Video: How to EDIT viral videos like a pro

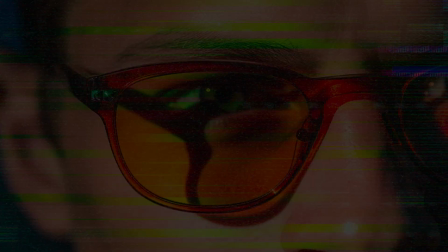4:04 There are a ton of different type of transitions like cuts, fade in, fade out, crossfade, dissolve, wipe, slide.
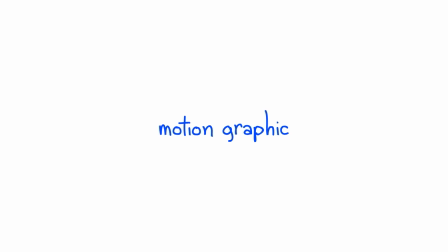4:10 This maintain visual continuity. Now the most exciting part, motion graphic, and one of the common ways to create motion graphic is through keyframe animation.
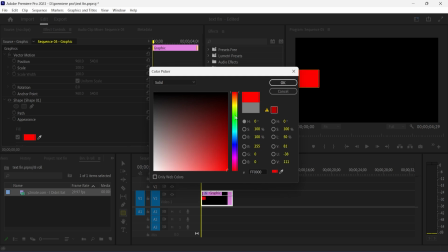4:18 For example, let's say you want to create a simple animation of text box moving from left to right across the screen.
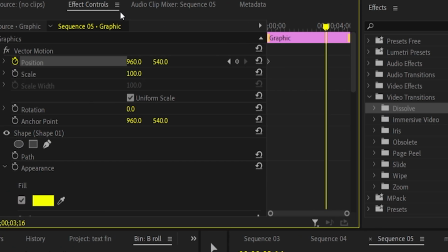4:24 You set a keyframe at the start with the text box on the left and another keyframe at the end with the text box on the right, and then easy ease using F9. The software will then smoothly animate the text box moving across the screen. Motion graphic had a ton of uses.
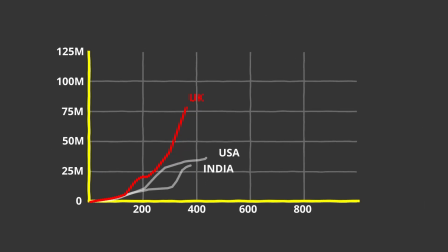4:37 For example, look at this video. I've crafted a raw information in the form of beautiful graph, and this is the power of motion graphic.
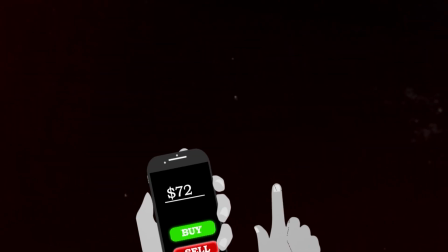4:44 And this one where it shows how to invest your money, how wonderful it looks. So don't be afraid to experiment with motion graphic.
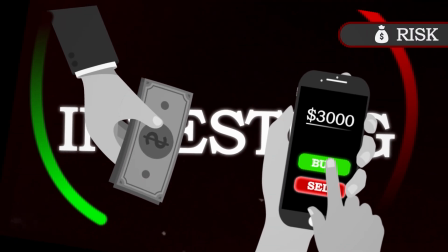4:51 With little practice you can get started. So let's talk about sound effect and music. Alright, They're like the secret sauce to your video. You can totally transform a boring, dull moments into something epic.
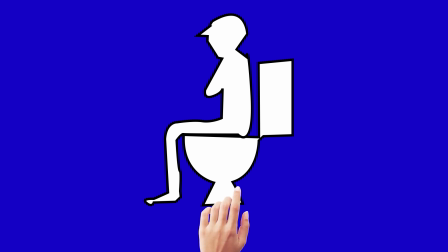5:02 Imagine this, you're watching a video and someone does something really funny. Boom, that's what a good sound effect can do.
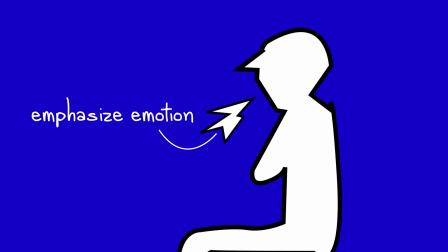5:09 It emphasizes the joke and makes it even funnier. Or maybe you're telling a dramatic story.
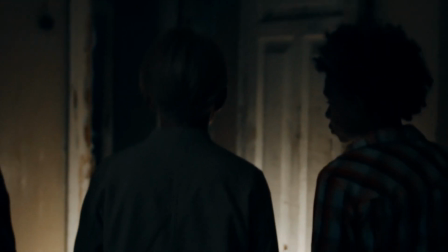5:13 You can build a tension and anticipation with a little bit of spooky music. There are different types of sound effect you can use. For example, hits, risers, or atmospheres.
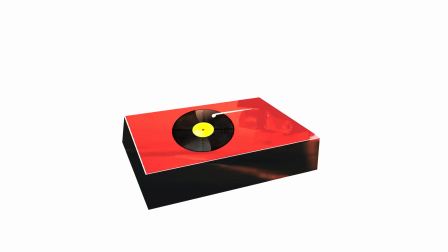5:30 And don't forget about music. Alright, music can add so much emotion to your video, so experiment with different tracks and find something that fits your vibe.
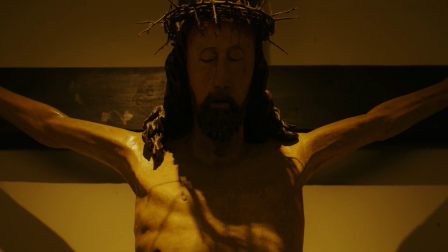5:38 So next time you are editing, think about how you can use sound effect and music to elevate your content.
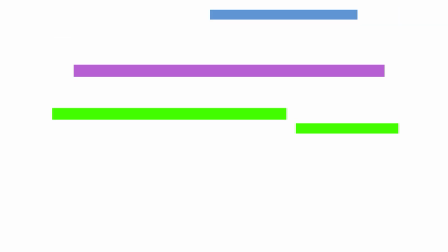5:43 Trust me, your viewers will thank you. Just when you start feeling like a pro editor, there's one more which will turn your videos from this to this.
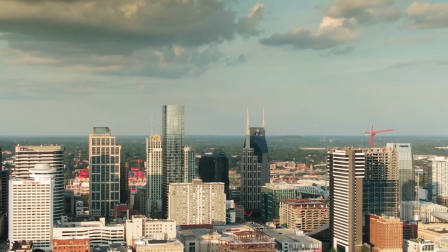5:50 Color grading is basically adjusting color in your video. You can make things brighter, darker, more saturated, less saturated.
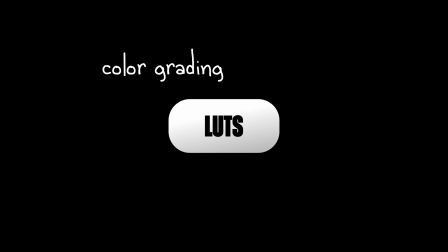5:57 There are a bunch of techniques you can use. One popular method is using LUTs. LUTs are basically preset color looks that you can apply onto your video.
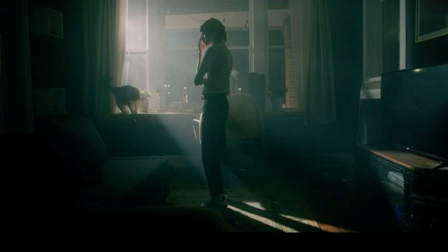6:05 There are several good LUTs for free on internet. I will link few good LUTs in the description box.